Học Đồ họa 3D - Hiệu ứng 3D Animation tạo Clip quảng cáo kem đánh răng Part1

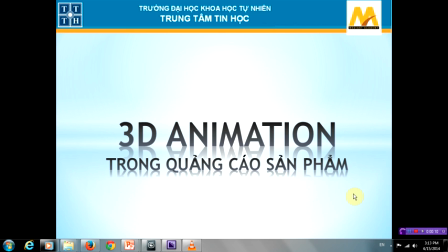Chào các bạn Hôm nay tôi hướng dẫn chúng ta bài để giới thiệu về 3D animation Trong quảng tài của chúng ta sẽ quảng cáo sản phẩm Colgate
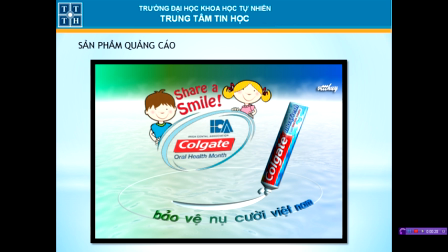với khẩu hiệu của người ta là bảo vệ nụ cười Việt Nam Đây là biểu tượng người ta muốn thể hiện ra trên phim Trong quảng cáo này Tôi có dùng nền background dưới này Mặt nước hủ lên lớp xương mù nhẹ nhẹ màu trắng
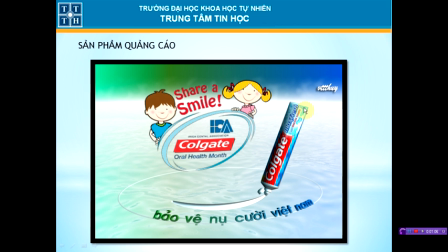Hiệu ứng mát mẻ Kem con ghét này sẽ đem lại cái hơi thở thơm tho cảm giác mát lạnh Cho nên tôi để background như thế này Sau đó rồi thì background nền tôi để một cái màu xanh lá chuyển dần sang xanh dương
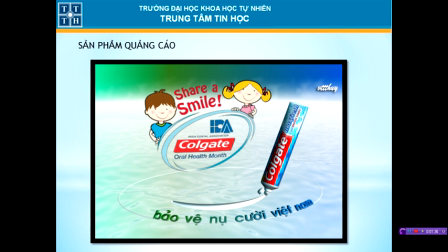Thể hiện được áo của họ là muốn đánh vào cái nhóm nhi đồng Cho nên tôi để cái màu tươi vui sáng sổ lên Và cái màu đó Được thể hiện luôn Ở trên
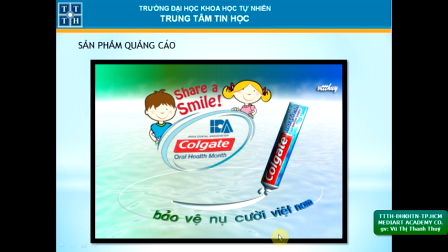Cái text ở chỗ này Ở dây tôi diễn hoạt một cái mặt cười Một cái hình tròn Để chữ nó chạy Chúng ta sẽ xem file mẫu
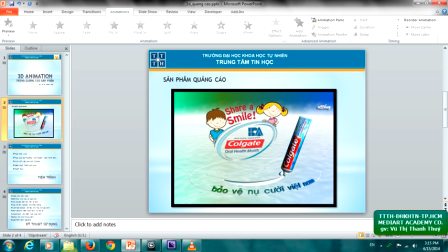Đây là file tôi đã hoàn thành
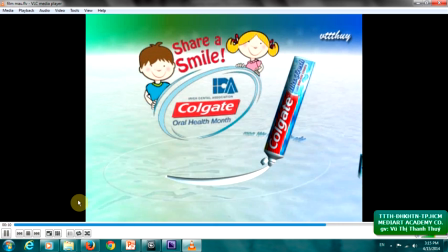Chúng ta sẽ xem lại từ đầu
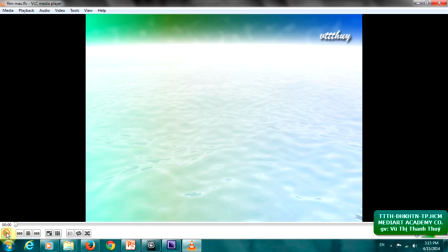Một cái mặt nước
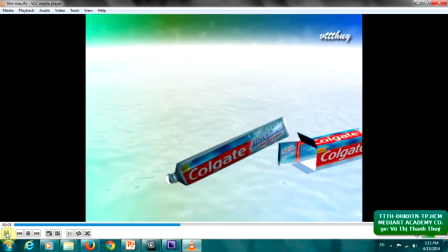Cô em từ trong chạy ra xoay Mở nắp lipcam tiếp kem viết ra một cái cái
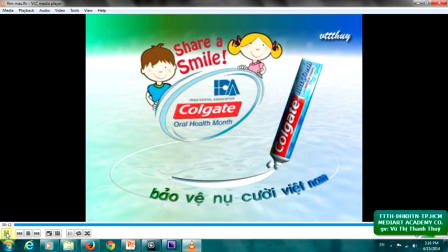ra miệng cười và hiện hình một cái hình tròn bảo vệ vị nụ cười Việt Nam chạy trên vòng tròn ạ
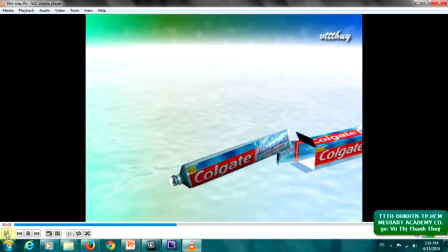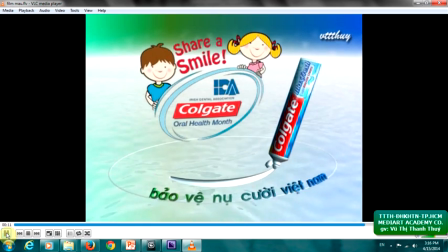cái biểu tượng thì ở trên xoay xuống nụ cười Việt Nam chạy theo vòng tròn và
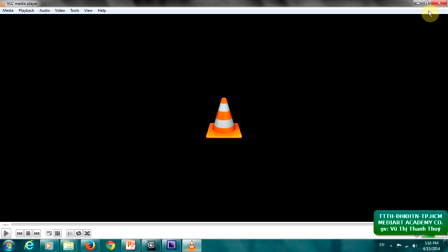dày lên rồi trở lại vậy thì đó là cái toàn bộ cái phim của mình thì ta có thể xem từ từ từng hình ở đây
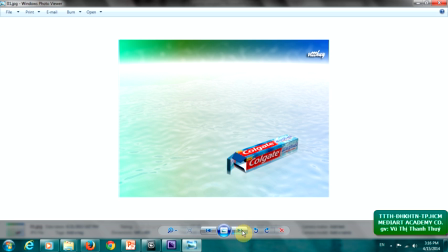đầu tiên thì tuyết kem được từ trong chạy ra mở nắp và nhấc lên
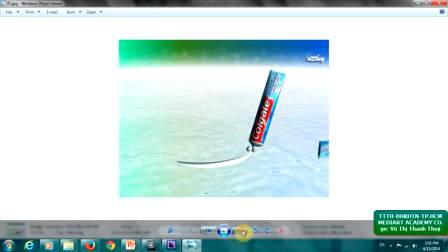chuẩn bị viết viết được cái miệng cười như thế này sau đó thì ngay lúc viết gần sau miệng cười thì xuất hiện một cái hình tròn
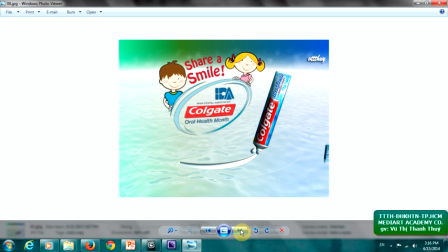một cái hình tròn mình sẽ diễn hoạt cho nó từ 0 lên có, từ opacity bằng 0 lên có từ từ rồi chữ nó sẽ chạy xuất hiện cũng xuất hiện và chạy trên cái vòng tròn đó
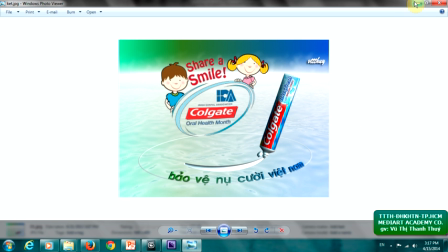cuối cùng là kết phim chúng ta có độ đoạn phim như thế này thì các cái công đoạn chúng ta làm tiến trình chúng ta làm như sau đầu
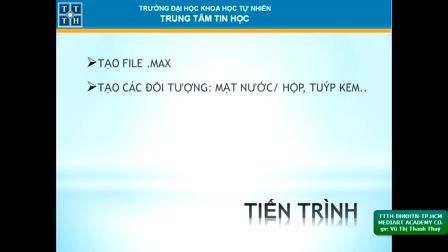tiên chúng ta sẽ tạo file xếp lại rồi chúng ta sẽ trần tự là tạo các đối tượng đầu tiên mình làm mặt nước làm sao rồi tạo hộp tạo tuyếp kem tạo tách
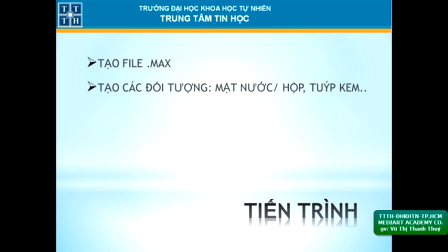rồi cái biểu tượng của mình đưa vô làm sao chúng ta map vật liệu cho đối tượng chúng ta diễn hoạt theo cái kịch bản mà chúng ta vừa xem rồi sau khi xong xui hết rồi thì chúng ta setup như thế nào đó thì chúng ta xuất phim ra
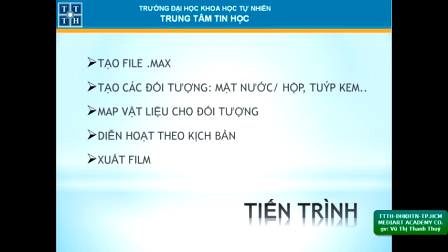thì phim có thể mà mình xuất thẳng ra một vai phim AVI hoặc MOV cũng có thể là chúng ta sẽ xuất ra những ảnh chấm tiếp để chúng ta ghép vào các phần mềm xử lý phim sau này
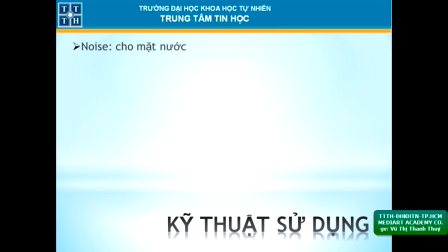Kỹ thuật sử dụng chúng ta sử dụng như sau Để làm được mặt nước thì chúng ta sẽ tạo ra một cái mặt len Sau đó chúng ta add noise vào cho cái mặt nước đó Về hộp và tiếp kem thì chúng ta sử dụng kỹ thuật edit poly
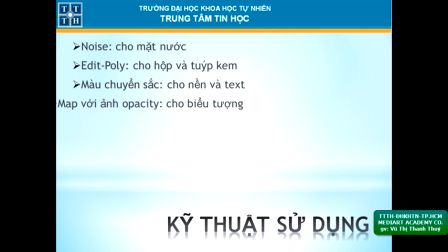Màu chuyển sắc chúng ta sẽ áp dụng cho nền và text Cái biểu tượng có 2 hình em bé, nam nữ đó chúng ta sẽ map với ảnh Obacity để tạo độ trong suốt Multi Subject chúng ta sẽ dùng kỹ thuật này để áp vật liệu cho hộp và tuyếp kem